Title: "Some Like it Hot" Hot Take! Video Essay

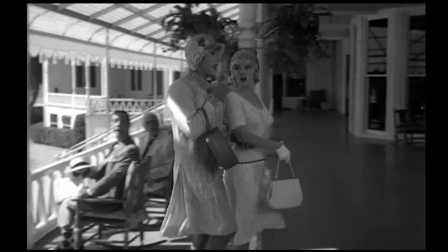(8:16)
Associating gay men to girls is a key feature in the gay archetype in earlier 20th century films, The Sissies and the Pansies.
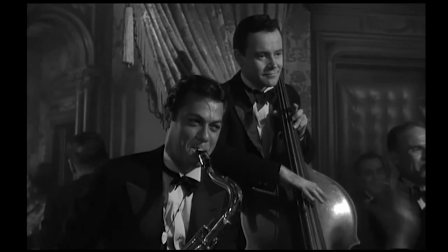(8:23)
Moreover, Jack Lemmon and Tony Curtis have different takes on how they were going to portray their female personas.
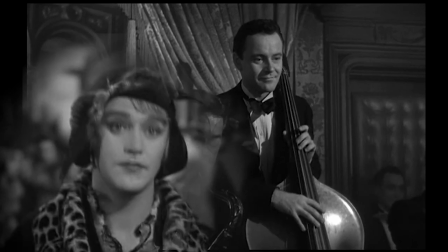(8:28)
Lemmon decided rather quickly that he would play his with more extravagance and flamboyance. Curtis not wanting to match this portrayal mimicked the more prudish nature of his mother.
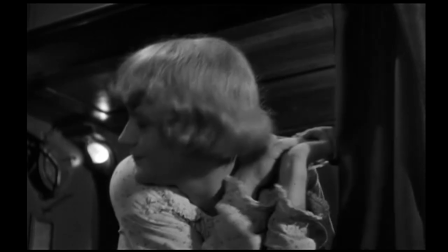(8:37)
In the end, this turned out spectacularly. Lemon's comedic style of acting complimented the flamboyance of Daphne, so it wasn't an overdone character.
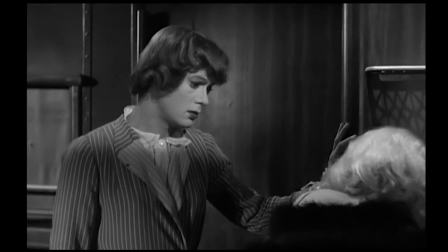(8:45)
Meanwhile Curtis's Josephine complimented Joe with being a more restrained figure in the pair.
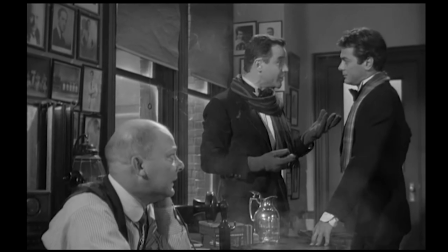(8:50)
While it's easy to pin down Jerry as a portrayal of a more flamboyant gay man through his comfort and assimilation into Daphne,
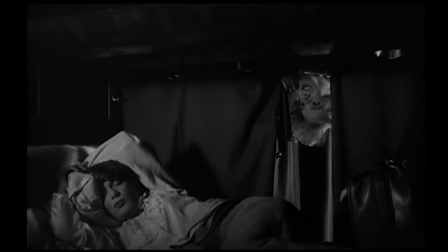(8:57)
Joe slash Josephine presents another side. The closety figure, the butch.
I get so closety at these family things.
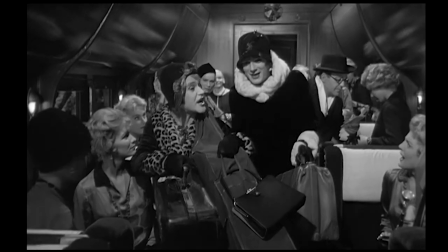(9:04) Butch, you get butch.
Joe has much more aggressive reactions to Jerry's enjoyment in the female persona.
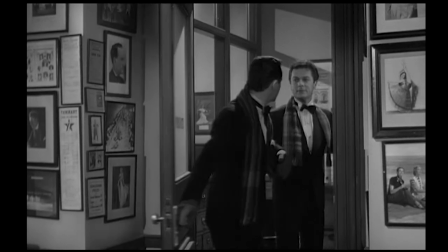(9:10) Come on, Geraldine.
He is quick to shoot down the idea of disguising in drag.
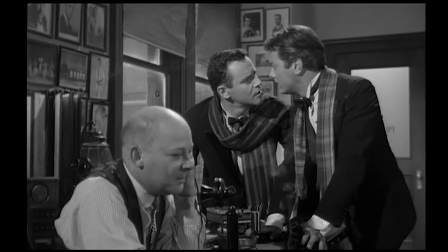(9:16) And you gotta be girls. We couldn't. No, we couldn't.
And repeatedly refers to the whole stunt as making Jerry unwell.
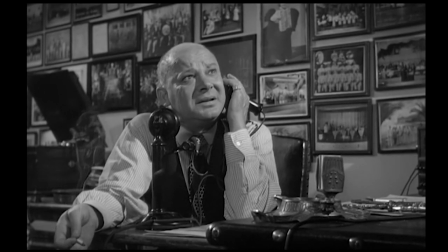(9:22) What's with him? He drinks. No, but he ain't been eating so good either. He's got an empty stomach and it's gone to his head.
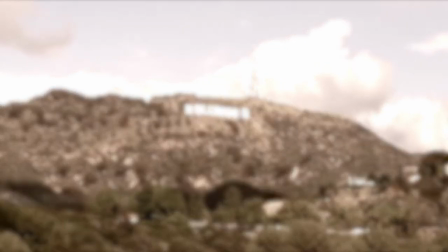(9:27)
This narrative echoes the homophobic thoughts of the time that flamboyancy and homosexuality was a disease, something to be feared.
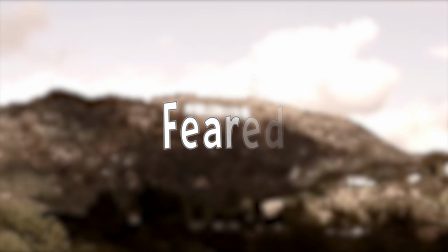(9:33)
This was such a common narrative in film and other media that it made gay people hate themselves and create a system of internalized oppression.
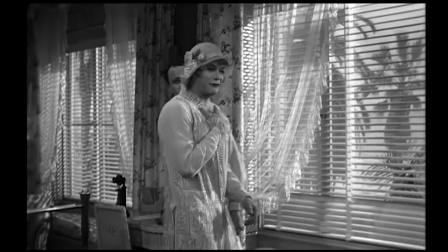(9:40)
In this respect, Joe and Jerry stand on opposite sides of the spectrum of homosexuality.
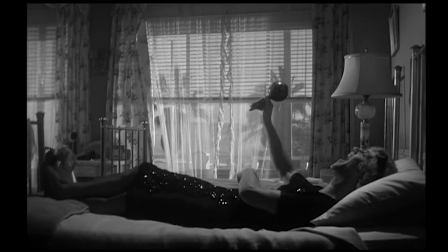(9:45)
One of the boldest scenes of the film comes after the separated double dates between Daphne and Osgood and Junior and Sugar.
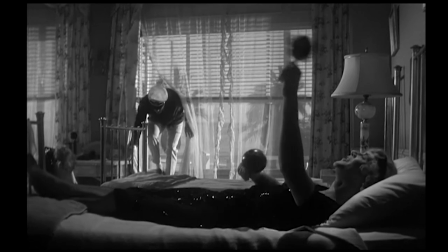(9:51)
Keep in mind the earlier points on Joe's jealousy and disdain towards Jerry's engagement as we break down this scene and the subtext involved.
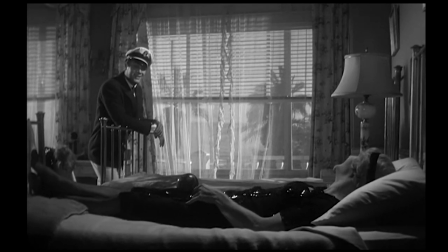(9:58) Control? Have I got things to tell you? What happened?
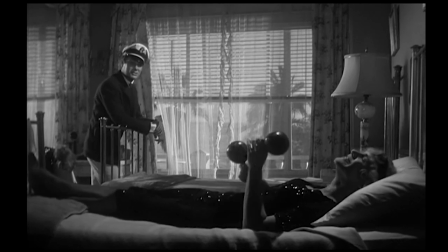(10:03) I'm engaged. Congratulations. Who's the lucky girl? I am.
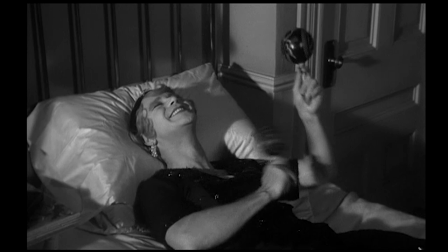(10:11)
The first thing to notice is Jerry's full costume display during the scene. The wig is on, the Daphne voice is activated. Jerry, living with his identity, has allowed him this exploration that has led to this proposal. The subtext indicates that it's not just Daphne who likes it, but Jerry as well.
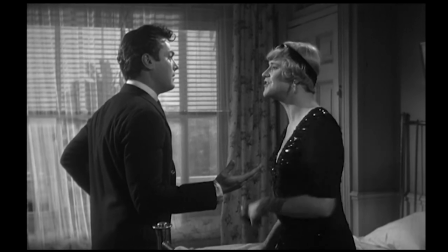(10:30)
but you're not a girl you're a guy and why would a guy want to marry a guy security okay this is pretty funny but it's a very
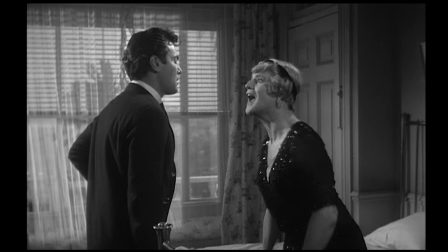(10:38)
empty excuse in a society of the 20th century despite the loads of money jerry would reap from osgood two men marrying each other would be so deeply ridiculed and scrutinized in society that it wouldn't be worth it this response comes awfully quickly from jerry which aside from the comedic purpose is also a quick defense that jerry has created
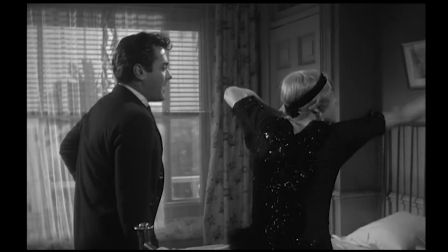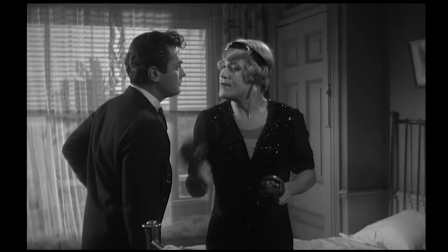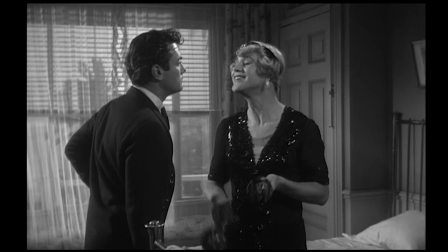(11:10)
The honeymoon line is crafted to make you consider the subtext as part of the comedy. It's funny to the audience that Jerry is oblivious to Joe's remarks on the blasphemous idea of two men having sex.
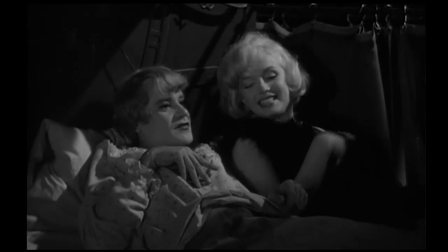(11:20)
Upon further inspection, the sentiment in Jerry's response is quite pure. In a movie that relies on sexual tension and sexual innuendos as some parts of the comedy,
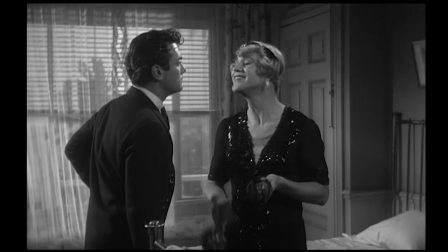(11:28)
this is the first time one character has expressed romantic but non-sexual interest in another. Jerry isn't being stupid in this line, but rather could be interpreted as blinded by love or infatuation instead.
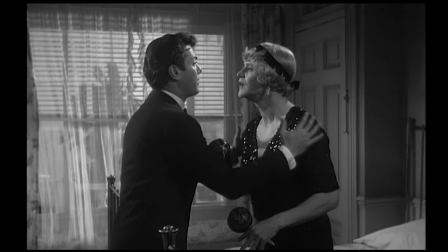(11:42) Jerry, will you take my advice? Forget about the whole thing, will you? Just keep telling yourself you're a boy.
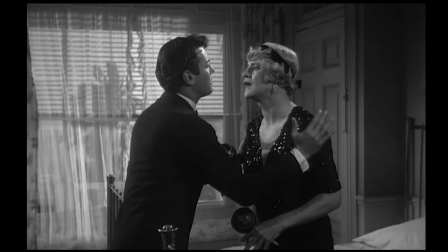(11:47) You're a boy. I'm a boy. That's the boy. Oh, I'm a boy.
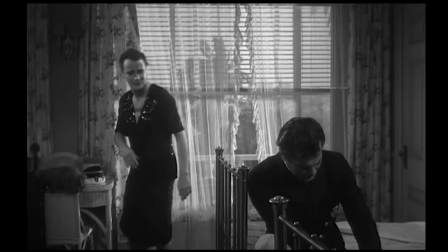(11:54) I'm a boy. I wish I were dead.
Once again, the deeper subtext is buried in the joke of juxtaposition.
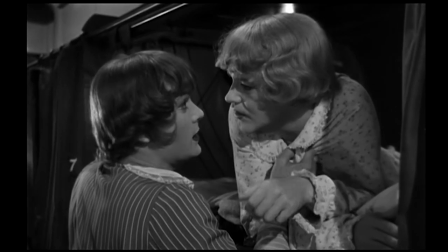(12:01)
Earlier in the film, Joe had told Jerry to just keep repeating, I'm a girl.
Just keep telling yourself you're a girl.
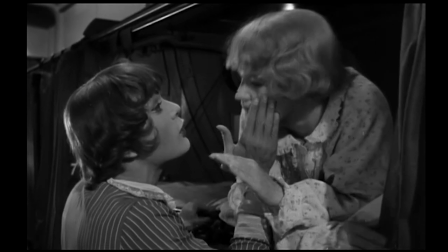(12:07) I'm a girl. You're a girl. I'm a girl. I'm a girl. I'm a girl.
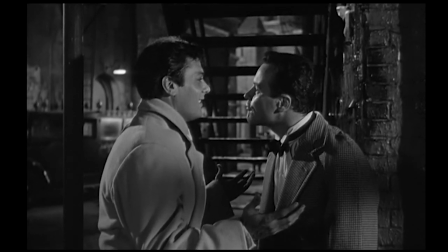(12:11)
In observing both these instances, we see that Joe is always giving Jerry the order that suits his best interest as far as having Jerry avoid any romantic entanglements.